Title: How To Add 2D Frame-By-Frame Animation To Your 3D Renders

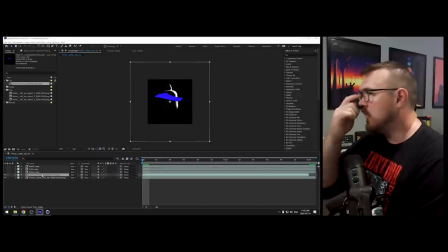31:44 And it looks like Andrew animated at 1920 by 1920, which is fine. our final output was only 1080p but uh it's good to good to scale up so now we can scale this down a little bit and let's see let's see how it plays there we go looks good to me we're missing
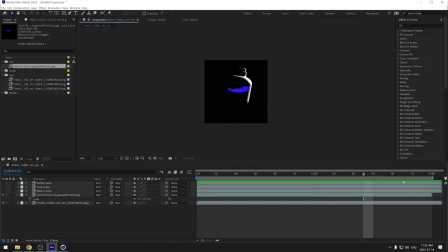32:03 one frame oh it's because our complex just a little too long okay so we trim that down that looks good to me and then we use our bottle luma let's make sure these line up still good excellent okay so So now we're ready to hand this over to Andrew and he can do
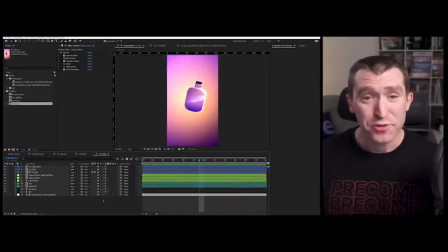32:24 his compositing magic. All right, we have made it back into After Effects for compositing, which is where the style comes to life. And I'm gonna show you every single technique I use to achieve this final look. And I've broken it down into three main steps.
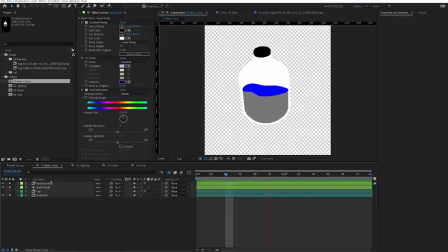32:38 The first step was establishing what base colors I wanted to use. So here's what the animation looks like after just stacking the surface, the liquid surface cell animation, i did an animate on top of the bottle that bow rendered and
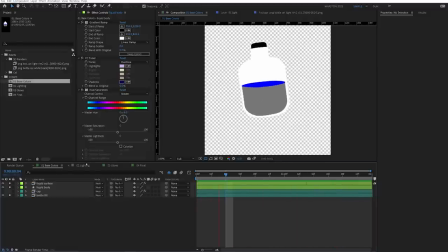32:53 i also added the bottom of the liquid to fill the rest of the bottle underneath it so the first thing i did was to
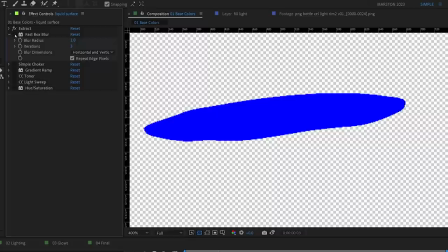32:59 soften up the really hard rough edges from the cell animation and i added a fast box blur set to only one pixel just to add a little softness and then i dialed that back in using a simple choker so that it's still a semi-hard edge and when we back up to 100%
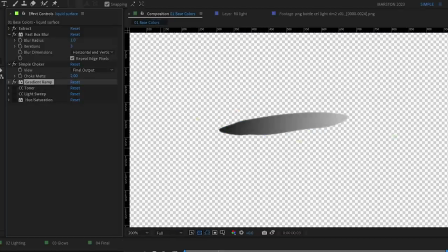33:16 resolution it looks just fine. Next I added a gradient ramp to go from a dark to a light
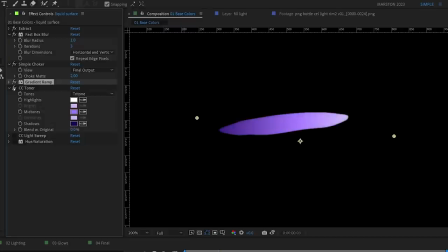33:23 all black and white and then CC toner so I'd have full control over the colors. Then lastly and this actually happened later I ended up adding a hue saturation effect to change the hue negative eight degrees because I thought it looked a little too magenta,
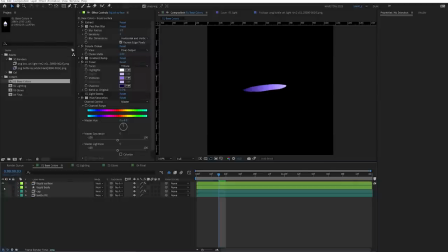33:38 and this added a little bit more blue that I liked. Then after the liquid, I did a very similar process for the liquid body.
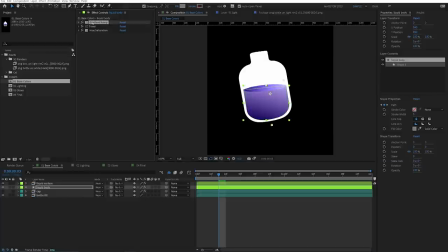33:46 Let me enable the effects. We have a gradient ramp, CC toner, and then the same hue saturation so it would shift to be the same color as the liquid surface. And for the main body of the bottle, if I enable the effects, you can see it's just a simple gradient ramp.
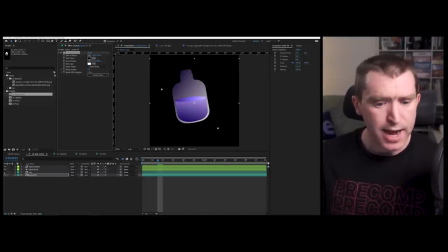34:03 But the problem here is that the cap is also affected, so I added another layer with just the cap.
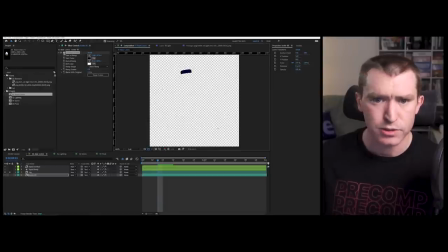34:10 And let me show you exactly what's going on with that.
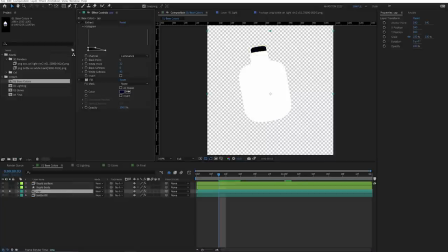34:12 That is the same render of the black cap and white body of the bottle that Bo sent, and I applied the extract effect to isolate just the cap. Now I have just the cap on alpha, so I can apply a fill,
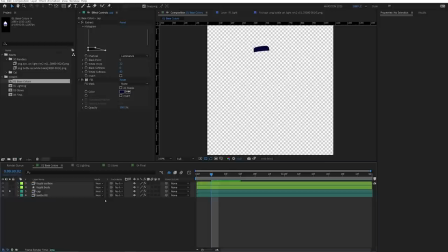34:28 which is a little, it's a dark purple and when we see this with everything else i think it helps the
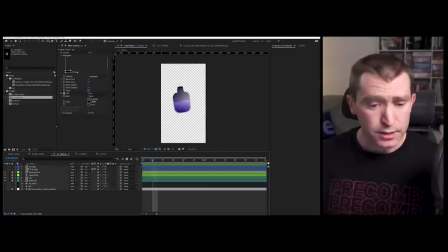34:35 cap stand out just a little bit next we tackled the lighting so i have this other render pass from
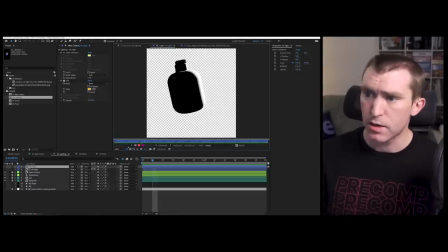34:41 bow that is basically just the bottle with a rim light and that's all i used for lighting this scene so first let's look at the
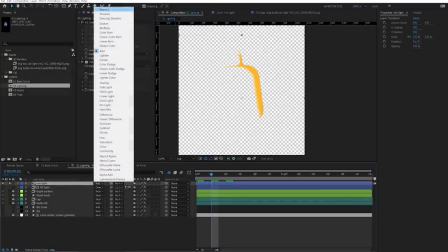34:49 rim light this rim light if i solo it set the blend mode back to normal and going to turn off all the effects we see we have the
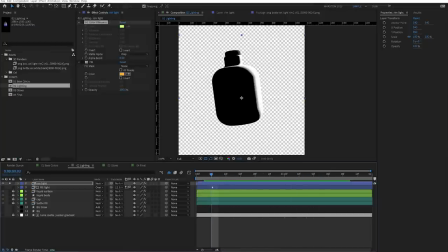34:58 light rim light on the black bottle and for maximum control the first thing i want
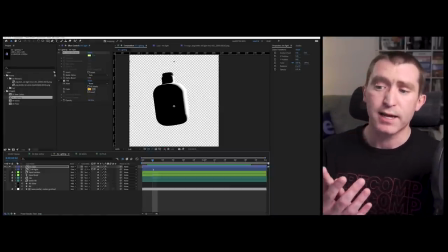35:02 to do is make all the black transparent so we only have the
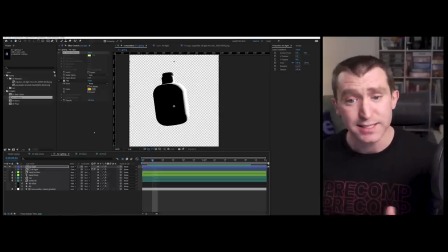35:07 light on alpha and that is exactly what the free plug-in
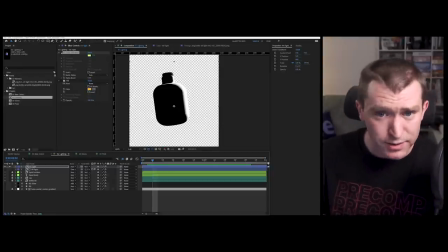35:12 effect from video copilot called color vibrance does i'll enable that if you set
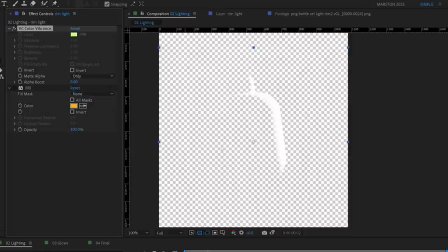35:16 the matte alpha mode to only it essentially makes all the dark pixels transparent
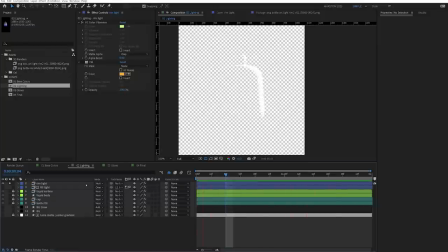35:21 and now that we have the rim light on alpha and let me show you that against the rest of the bottle. There's a number of things we can do, and after exploring all the options that I could think of,
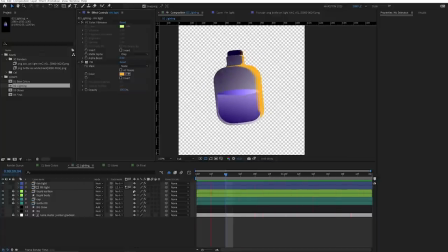35:31 I actually just ended up adding a fill color and setting the layer mode to add. Next I added the fill light, and I actually used the same exact rim light render, and I'll show you that right here.
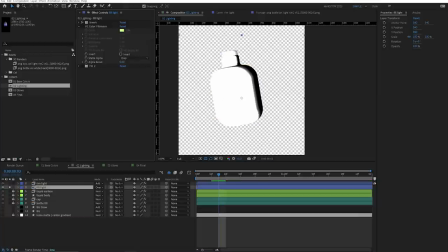35:45 I inverted the colors so now the dark area is light and the rim light is dark so that color vibrance will eliminate the rim light area now we have only the dark area or the in this case the fill light on alpha i added a color fill and set the blend mode to overlay and while watching this back i felt like the center of the bottle
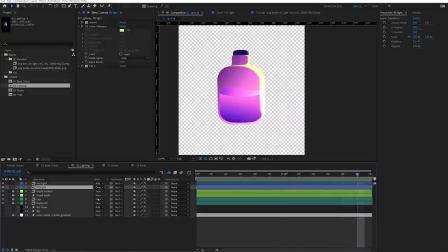36:09 was getting a little bit too saturated with color so i created a very
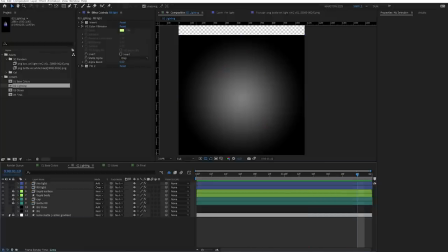36:14 simple radial gradient that is just hidden and locked at the bottom of the layer stack and i
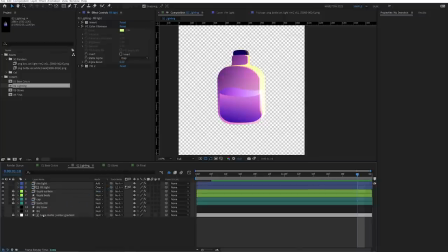36:19 used that as a luma mat to sort of
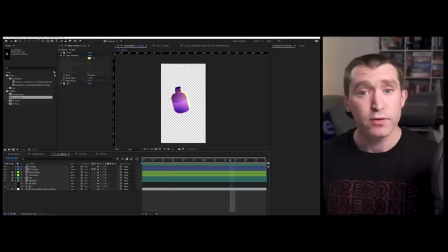36:24 dial down just the center of that fill light for the background i started with a very simple gradient in the color
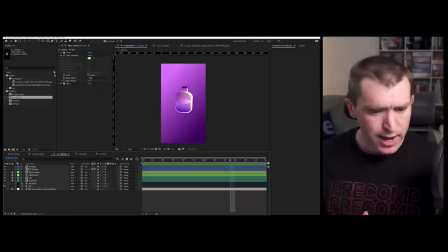36:30 scheme and here i felt like the bottle didn't pop quite enough so i added a yellow radial gradient
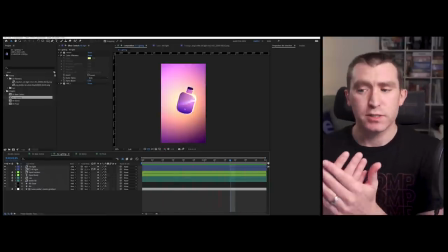36:38 set to add mode so that the bottle would be more distinct and i kind of like the interaction of the colors and now the last
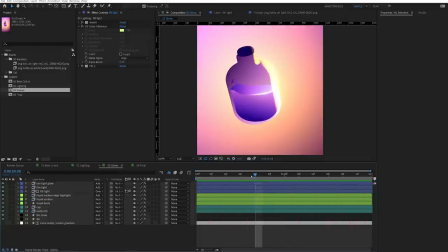36:46 step is really just these blooms these glows that you see on the edge of the bottle right here and on the edge of the liquid and they both use a very similar principle let me go ahead and solo just the bottle glow and
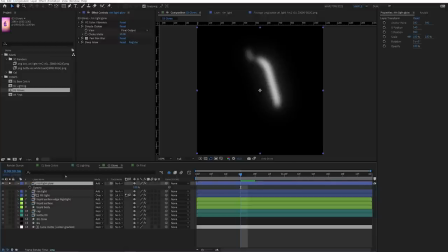36:59 turn up the opacity so if i turn all this off we see it's just
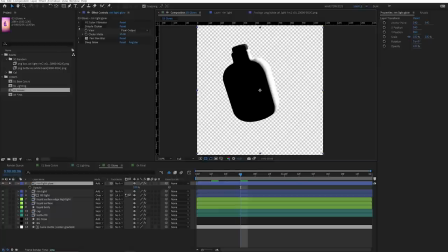37:03 our rim light render i'm going to turn on transparency so again separate
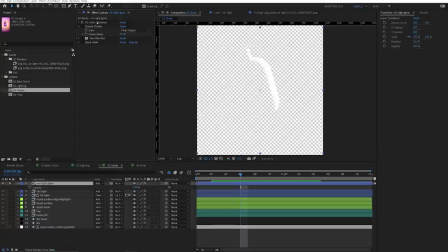37:08 out the rim light using VC color vibrance with the matte
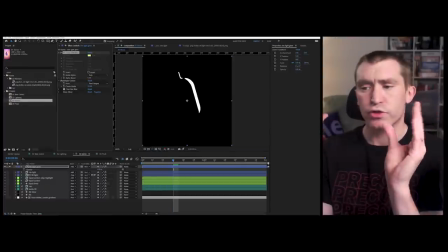37:12 alpha set to only. I added a simple choker restricting the alpha to only be at the core of where that rim light is showing up.
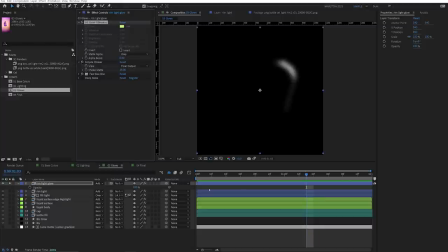37:21 Then I added a fast box blur to soften that out. And then of course no motion project is complete without deep glow.
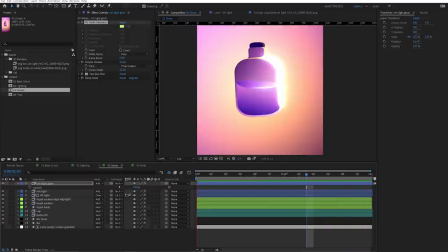37:30 And when I composite this set to add mode about everything else here is what it looked like. I think it was at 15% opacity. So very subtle, but adds a nice little bloom.
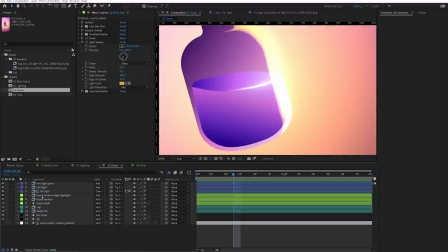37:41 And for the shine that's on the liquid surface right here, that is just our good friend CC light sweep.
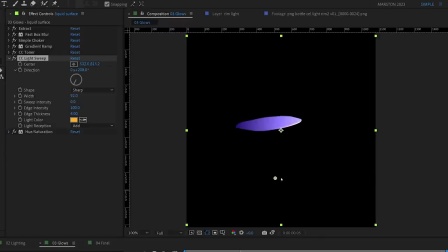37:50 And you can see that catches the edge of the alpha. And then I set the sweep intensity to zero and the edge intensity to 100.
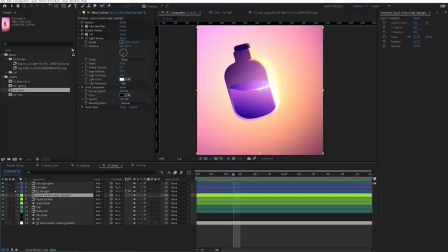38:00 Then to polish it off,
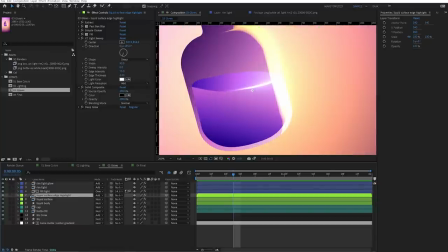38:01 I added this fake bloom on top of that so that the edge really caught your eye and that is just again the cell animation
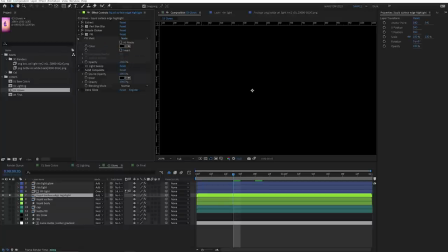38:09 png i added a fill so it was black then
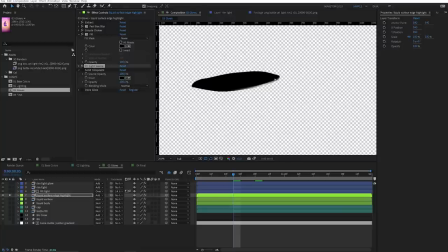38:14 the cc light sweep so that it catches the edge of that alpha then i
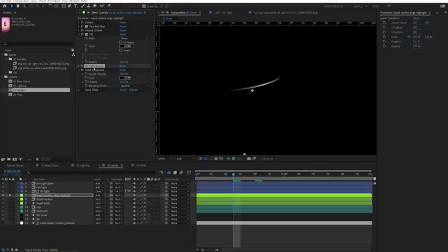38:18 solid composite which basically just adds a solid to the back of everything set to black again so we would have more pixels to apply a deep glow and i set that to the add mode and
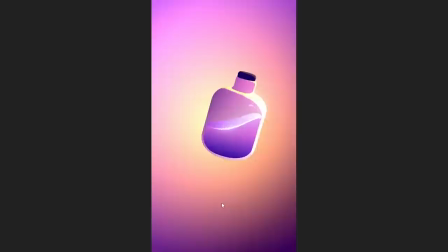38:32 that is at 100 opacity and this is our final render.
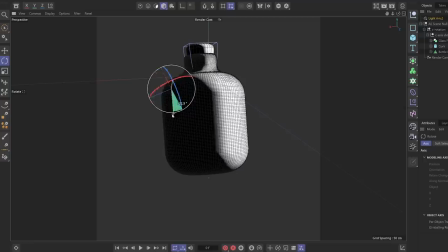38:37 All right, hopefully now you feel comfortable enough implementing this workflow into your process, combining frame-by-frame animation and 3D renders. If you liked this video, we would appreciate a thumbs up. Also, make sure you subscribe and hit the notification bell so you get notified when we release our next videos and keep up to date on all the After Effects and Cinema 4D news. Thanks for watching.